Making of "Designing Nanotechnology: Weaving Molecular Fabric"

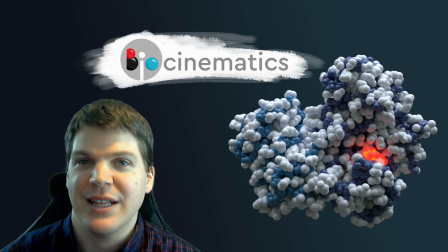0:00 Hello, this is Stuart. Welcome to Making Biocinematics, a behind-the-scenes look at this video about designing nanotechnology,
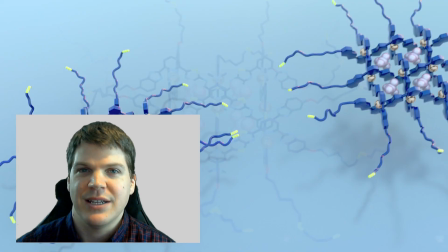0:07 specifically this nanoscale fabric that scientists have woven together out of individual molecules.
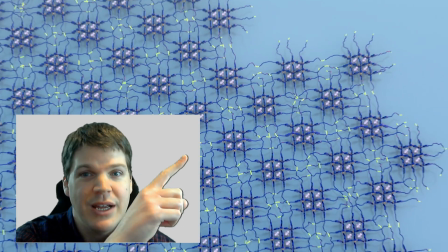0:14 If you haven't watched the whole video, feel free to go ahead and do that. You can click the link up here or down in the description.
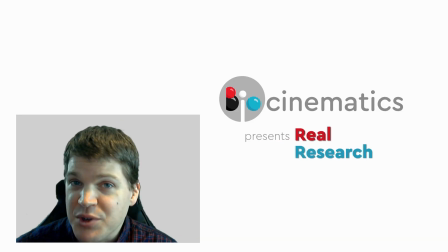0:21 It's on the main biocinematics channel, which hopefully you're subscribed to. If you're not, I would greatly appreciate you considering that.
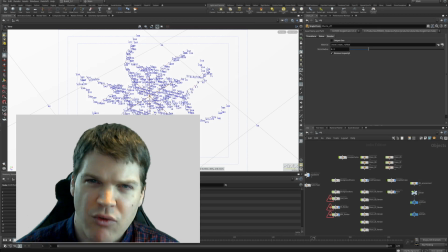0:28 In this behind the scenes, I'm going to be showing how I turned some raw data points into these animated scenes.
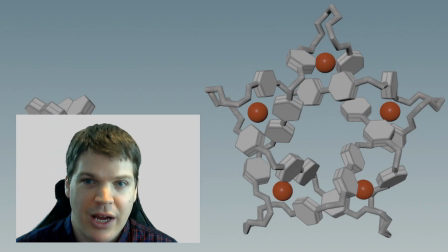0:35 So this isn't going to be a tutorial, but hopefully we'll shed a little light on the hundreds of hours that went into this video in a fun, accessible way.
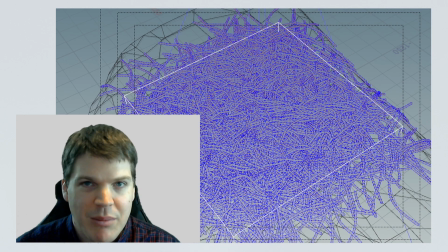0:43 As always, I welcome feedback in the comments on the format of these videos, or you can give it a thumbs up or a thumbs down.
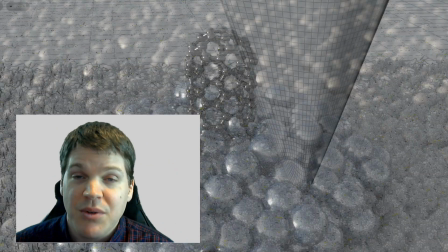0:49 But if you are looking for 3D animation tutorials you are in luck because I will be creating a tutorial mini series
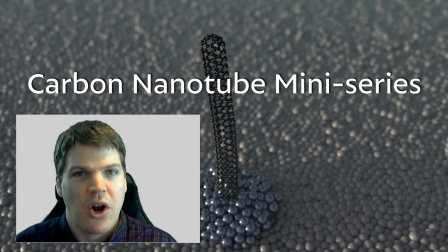0:56 to show you step by step how to create the carbon nanotubes in these first scenes of this video.
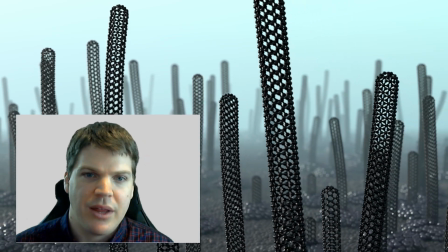1:03 This will be for anyone who's familiar with some 3d tools like Blender, Maya,
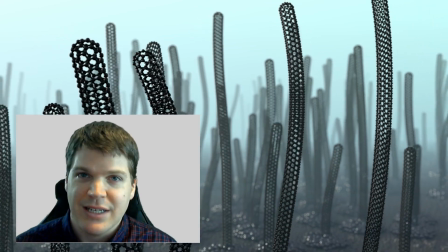1:08 Cinema 4D, that sort of thing but who's curious and interested in dipping their toes into Houdini which is my tool of choice.
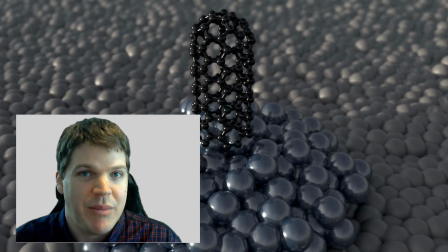1:15 So if you're curious about that stay tuned and make sure you're subscribed here to Making
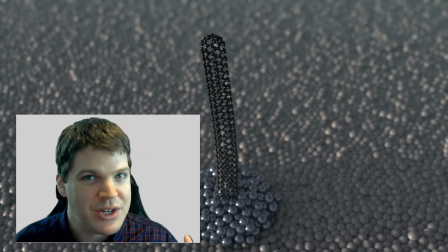1:20 Biocinematics with the bell notification on so you'll get notified when that goes up.
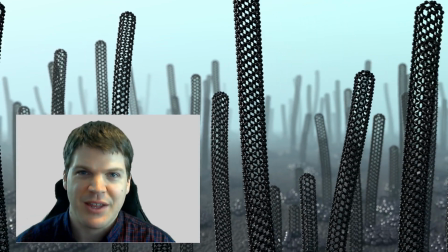1:25 You can always unsubscribe later and it's free, so nothing to lose. Alright, getting into the meat of the behind the scenes.
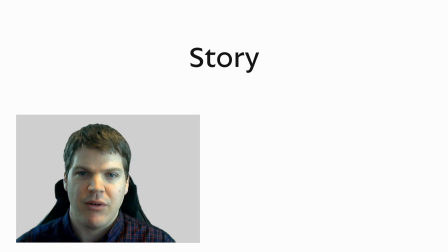1:33 Big picture, I wanted to talk a bit about how the story came to be and how it fits into this hypothetical new series I'm calling Real Research.
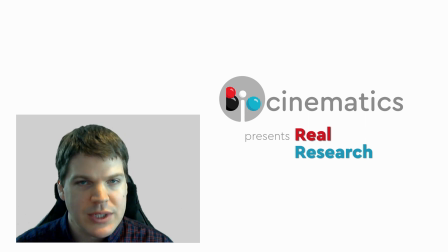1:40 So the idea here is to talk about research, that is the process of science in the context of some cool new research paper. So at its heart, this video is just as much about how scientists get to a result as it is about the result itself.
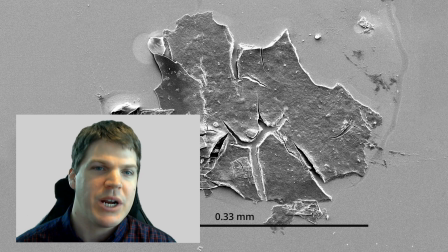1:54 So how did I end up with fabric nanotech? Well, I was approached by a research group for which I've created animations and other visuals for in the past.
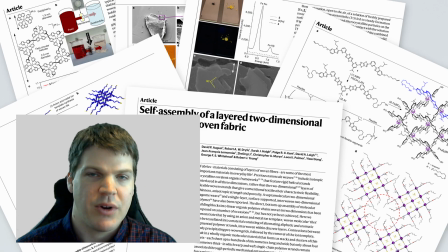2:04 Professor David Lee sent me this paper and asked if I could create some short animation clips showing how the fabric assembled and various tests that they performed to analyze this molecular structure.
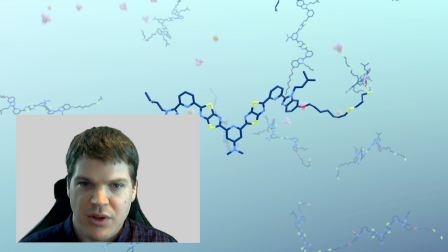2:15 So I did that, and generally speaking in the video these are the ones that you see with the blue background those are some of the clips that i
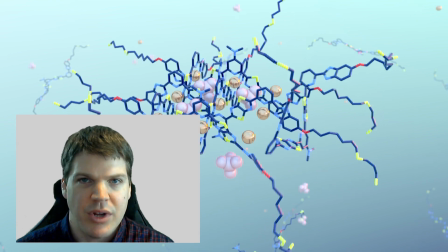2:22 created and i realized that this would be a good candidate for my real research series so i asked if i could integrate the clips into
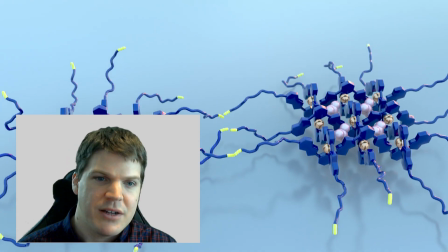2:29 a video of my own and dave lee was on board with that which is fantastic so i had to decide what kind of narrative made sense to weave around this
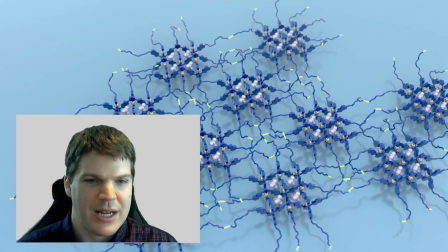2:37 research again i'm less interested in making a kind of press release or the kind of science journalism you often see.
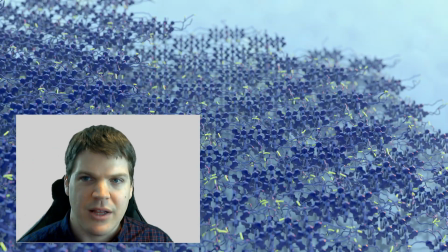2:45 There's nothing necessarily wrong with those formats, I just want to come from a different angle and consider what kind of insight we can get into the research process itself.
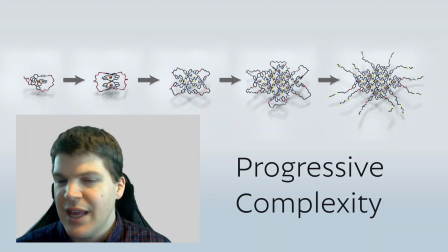2:54 So I decided to talk about the idea of incremental progress, building complexity over time,
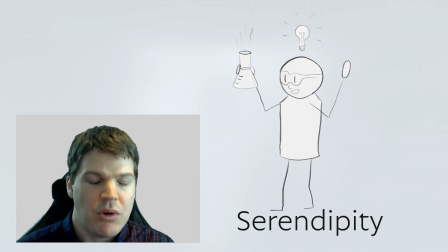3:01 and also serendipity and how you don't always know where a path is going to lead.
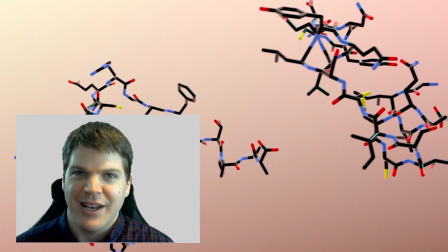3:07 And obviously because this is a biology channel I had to tie it into molecular biology, which I think is valid.
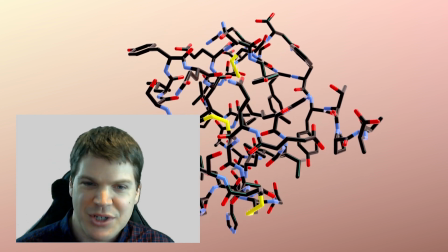3:13 I don't think I was just trying to wedge it in.
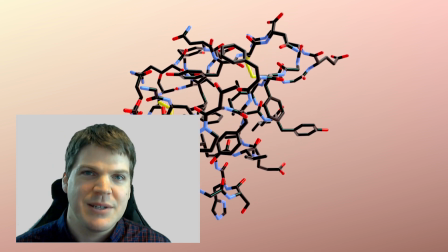3:16 It's maybe a little bit more peripheral to the core topics and ideas, but I think it's an important thing to think about in the context of nanotechnology,
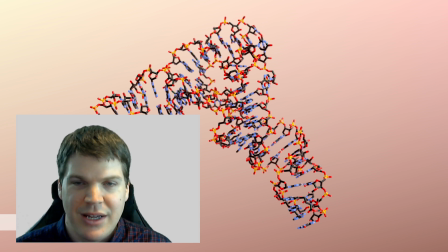3:24 how biochemistry is really the original nanotechnology, if you will.
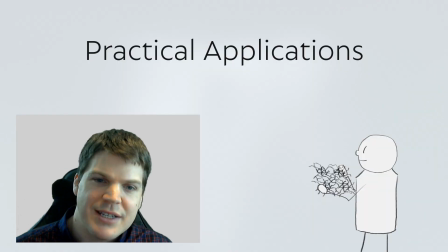3:29 And then the later section asking about the practical applications.
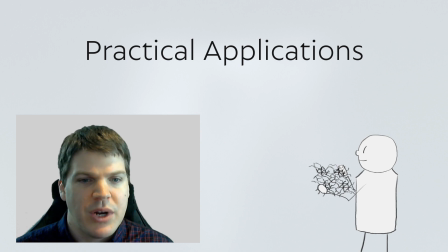3:34 My feeling is that this is an obvious question that gets asked a lot. What can you use it for? What is it? What can you do with it? How is it going to be useful in our day-to-day lives? People write that kind of thing into grants. That's the focus of a lot of press releases.
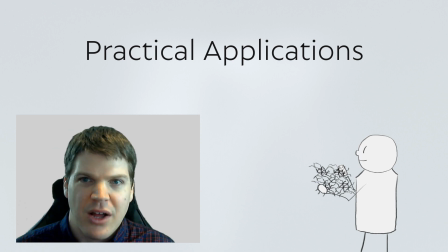3:51 But I really wanted to consider the idea that a lot of even Nobel Prize winning research,
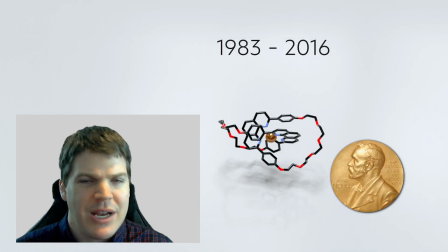3:57 in a lot of cases, the researchers, they might have had some idea of possibilities, but you never really know where something is going to lead to or what it's going to become useful for. and also the
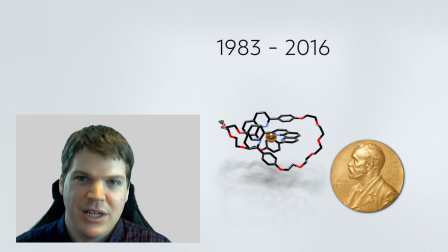4:10 idea that that's maybe not the most important question to consider when exploring new research. So those were the main threads of the story that I was trying to weave together weave together, haha,
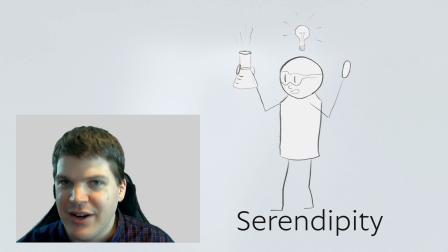4:24 into this narrative talking about serendipity and progressive complexity and
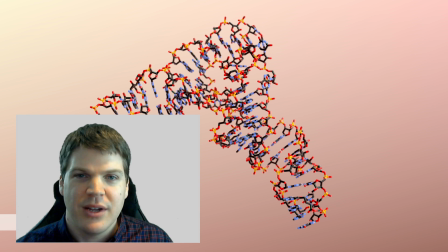4:29 biochemistry and how we think about the applications of research.
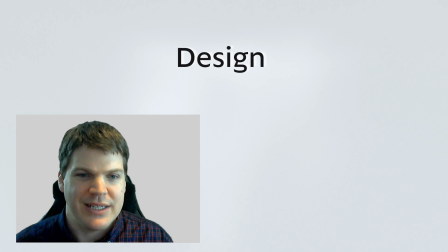4:35 Okay, let's move on to some of the design choices that I had to make in this video.
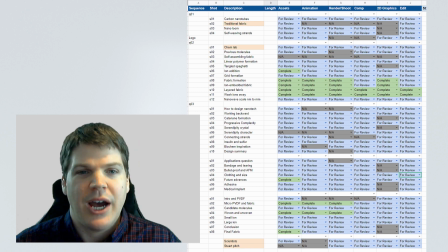4:41 I had about 40 shots to create for this video,
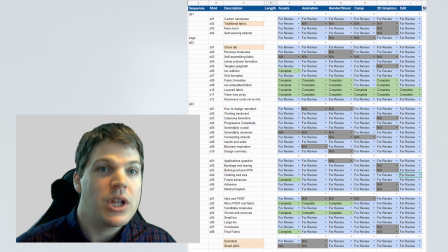4:45 including the ones that I had created earlier in the year, the standalone animation clips.
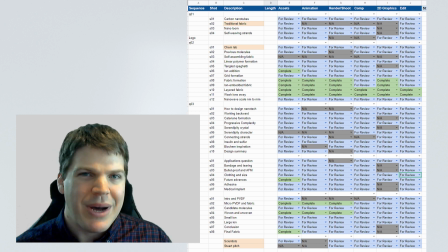4:51 But I needed everything to hang together in style, but I also needed to distinguish a few different things. There are four or five different settings that I wanted to show, and I wanted to make each of them visually distinct.
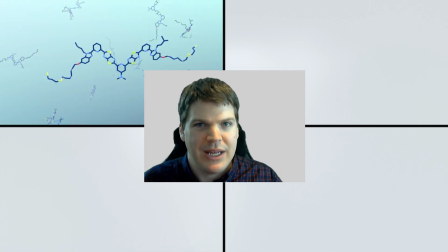5:04 So I'll explain what I mean about settings. First, there's what's happening in vitro, in glass, in the chemistry lab.
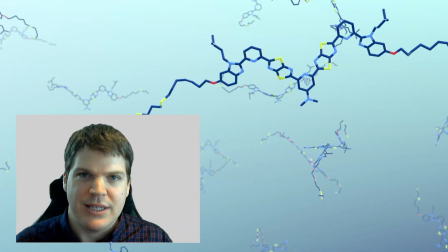5:12 Those are the ones that we see with the blue background. I was trying to convey the feeling of this aqueous environment in some kind of solution,
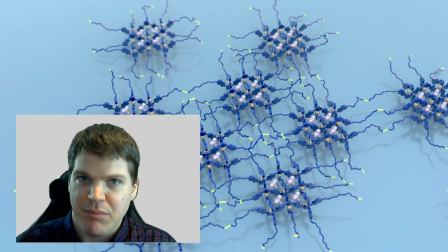5:21 and a lot of it has the simplified cartoonish representation, just primarily due to the visual and the technical complexity.
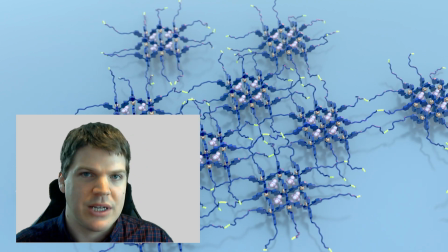5:31 So stripping out a lot of the detail and just focusing on how the grids are connected together.
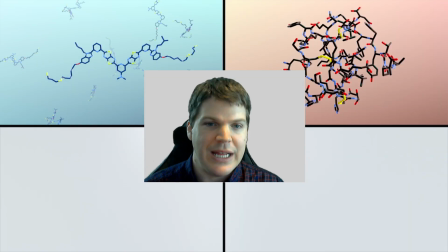5:37 Secondly, there's in vivo, in the body, and I wanted to use a parallel, the same molecular representation and visual style, but we're just changing the background to this organic pinky red to show that this is not happening in the same place. So these two are more visually photorealistic.
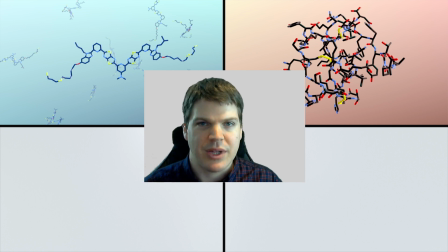5:56 They've got depth of field and they've got things moving to show that they're actual chemical processes that are really happening in the real world.
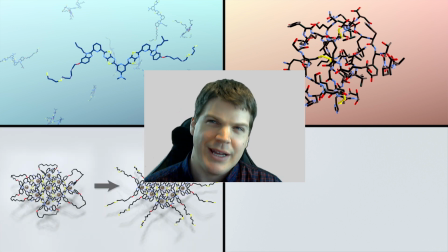6:04 Then I wanted to show a slightly more conceptual setting, which is where I talk more about the abstract ideas of the design process and the history.
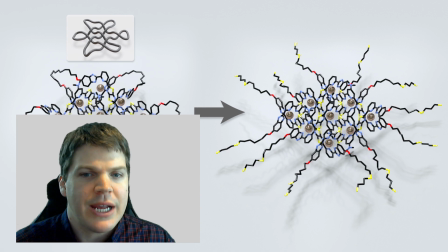6:14 So here we have a different visual style. It uses a similar molecular representation which I think shows the structural arrangement of these molecules best and I'm also supporting that with
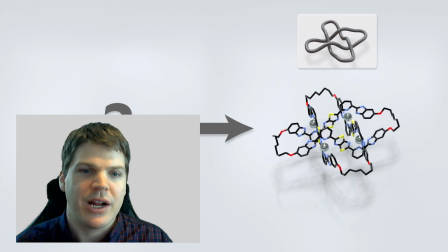6:28 a more simplified topology to really get across the idea of these knots and these loops
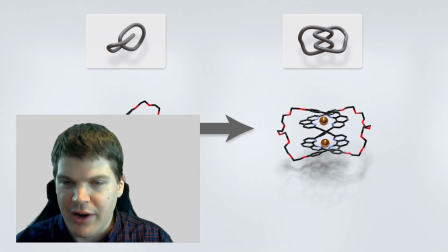6:33 that are connected together and going over and under and around and the different crossings that
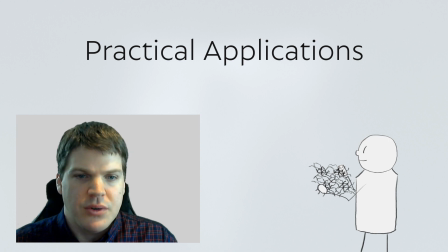6:38 these knots have. Obviously there are also some sections with text and stick figures and I thought it made sense to use the same background as the structural showcase, so this is kind of abstract land, it's not happening in the real world.
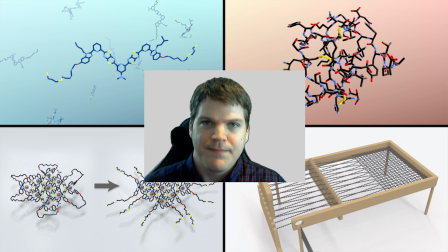6:53 And finally, we have something that I'm calling hypothetical land, which involves molecules,
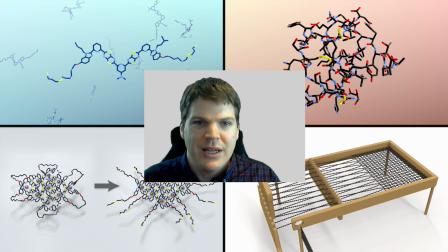7:00 kind of, but it's not real.
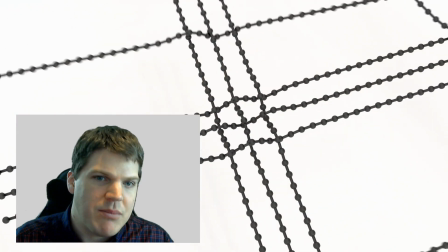7:03 So the loom is an example, the self-weaving molecules, these are imaginary and they're just trying to demonstrate an idea.
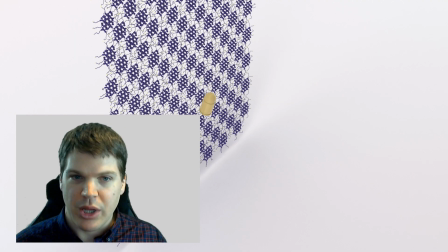7:12 And then there are the applications. Can it be used as a bandage or is it bulletproof? Or my imagining that maybe it could be used as an adhesive.
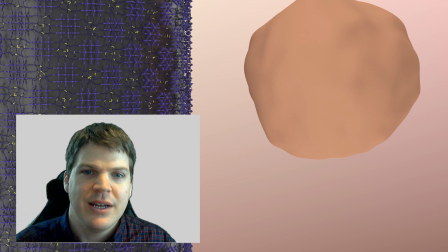7:20 So those don't exist and sometimes they represent something impossible.
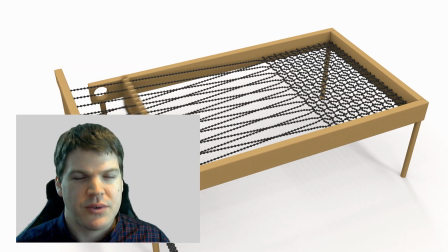7:25 So I wanted to show those structures almost schematically.
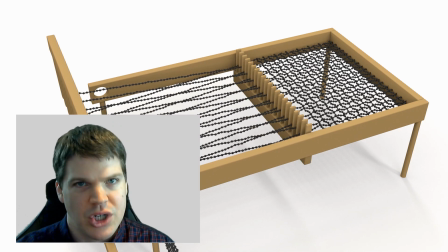7:28 Originally I was thinking of kind of a toon rendering cell shaded sort of inked outlines and flat colors. To be honest I kind of ran out of time for that so I settled on a very sort of flat, diffuse look with simple colors.
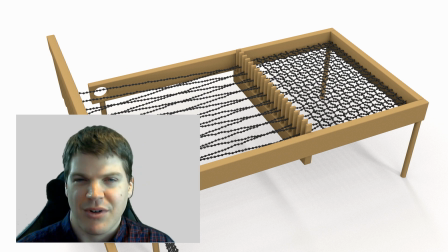7:42 I don't know how successful or consistent this is, or if it gets across the idea that this is a separate conceptual space.